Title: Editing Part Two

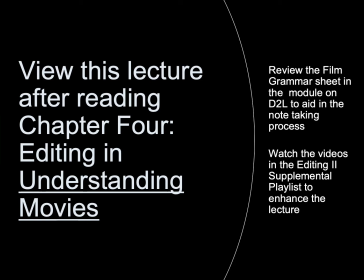(0:01)
View this lecture after reading Chapter 4 Editing in Understanding Movies. Review the grammar sheet in the module on D2L to aid in the note-taking process. Watch the videos in the Editing 2 supplemental playlist to enhance the lecture.
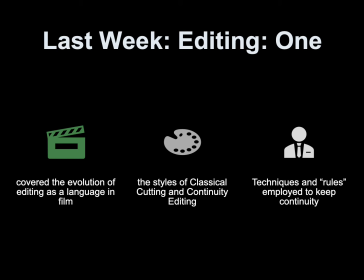(0:21)
Last week, Editing 1, we covered the evolution of editing as a language in film, the styles of classical cutting and continuity editing, and the techniques and rules employed to keep continuity.
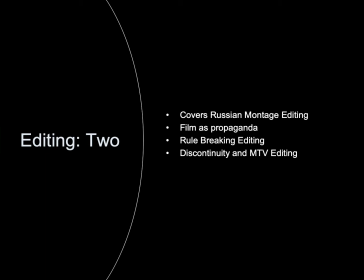(0:36)
Editing 2 covers Russian montage editing, film as propaganda, rule-breaking editing, and discontinuity and MTV editing.
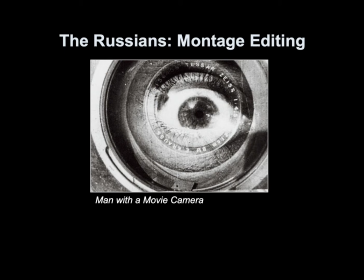(0:50)
The Russians, montage editing.
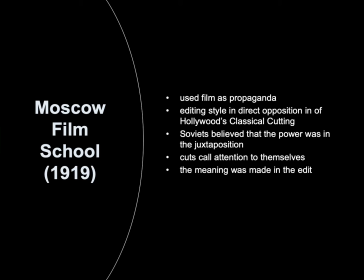(0:57)
Moscow Film School, 1919, film used as propaganda, Editing style in direct opposition to Hollywood's classical cutting,
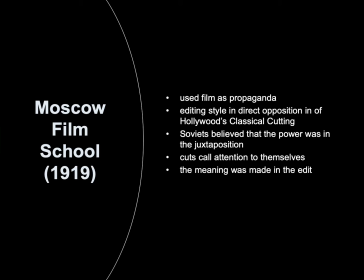(1:09)
the Soviets believed that the power was in the juxtaposition, the cuts call attention to themselves, the meaning was made in the edit.
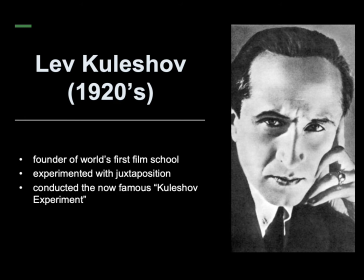(1:19)
Lev Kulshav, 1920s, founder of the world's first film school, experimented with juxtaposition, conducted the now famous Kulshav experiment.
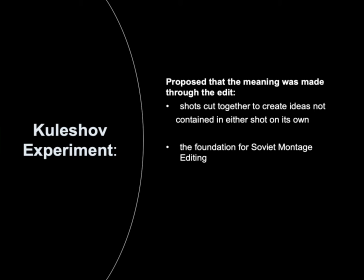(1:32)
The Kulshav experiment proposed the meaning was made through the edit. Shots cut together to create ideas not contained in either shot on its own. This becomes the foundation for Soviet montage editing.
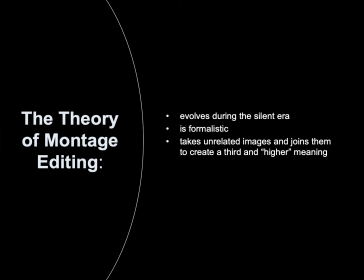(1:50)
The theory of montage editing evolves during the silent era. The theory of montage editing is formalistic. The theory of montage editing takes unrelated images, joins them, to create a third and higher meaning.
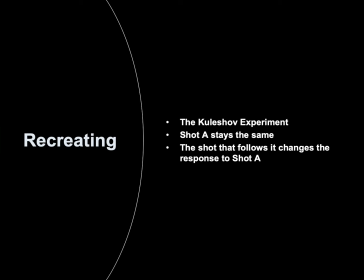(2:10)
Recreating the Kulshav experiment. Shot A stays the same. The shot that follows changes the response to shot A.
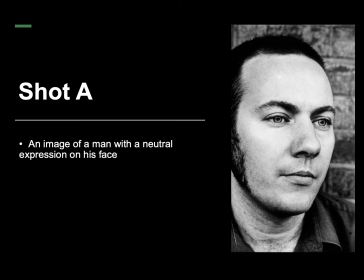(2:19)
Shot A, a shot of a man with a neutral expression on his face.
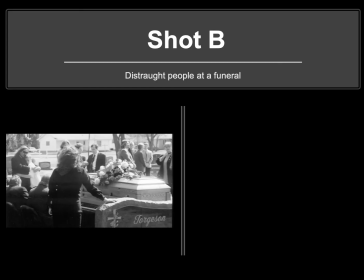Joined with shot B, a picture of distraught people at a funeral.
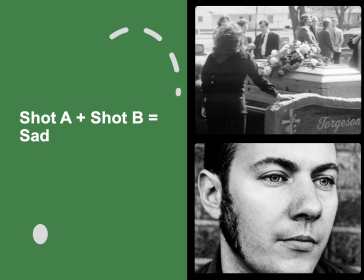(2:39)
Shot A plus shot B equals sad.
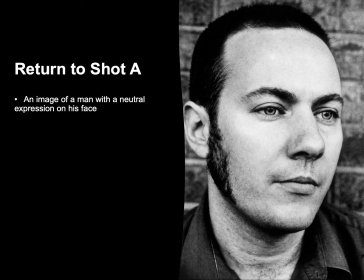Return to shot A, image of a man with a neutral expression on his face.
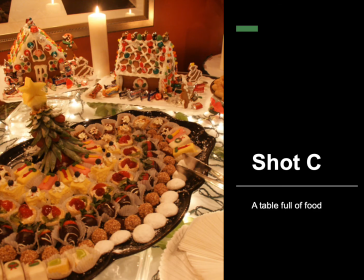(2:59)
Joined with shot C, a picture of a table full of food.
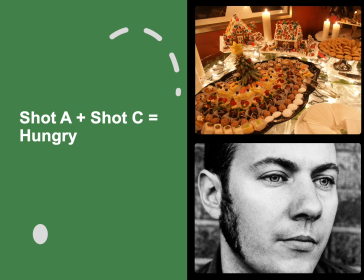(3:08)
Shot A plus shot C equals hungry.
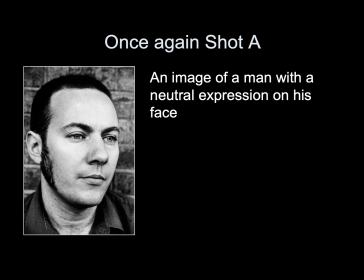(3:15)
Once again, Shot A, an image of a man with a neutral expression on his face.
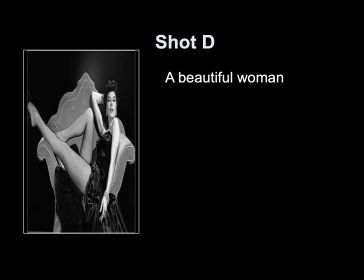(3:25)
Joined with Shot D, a picture of a beautiful woman.
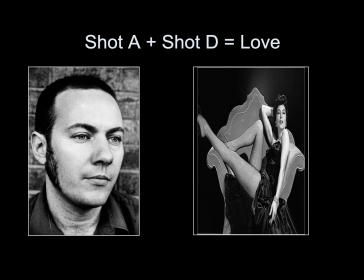(3:34)
Shot A plus Shot D equals love.
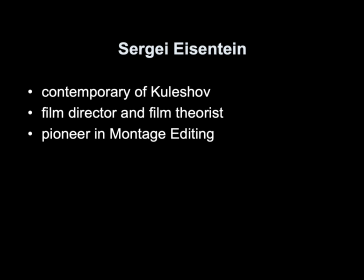(3:45)
Sergei Eisenstein, a contemporary of Kulshav's, a film director and film theorist, is a pioneer of montage-style editing.
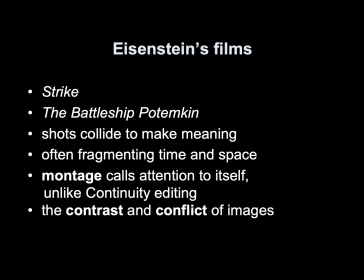(3:58)
Eisenstein's films Strike and The Battleship Potemkin are his most well-known. Shots collide to make meaning, often fragmenting time and space.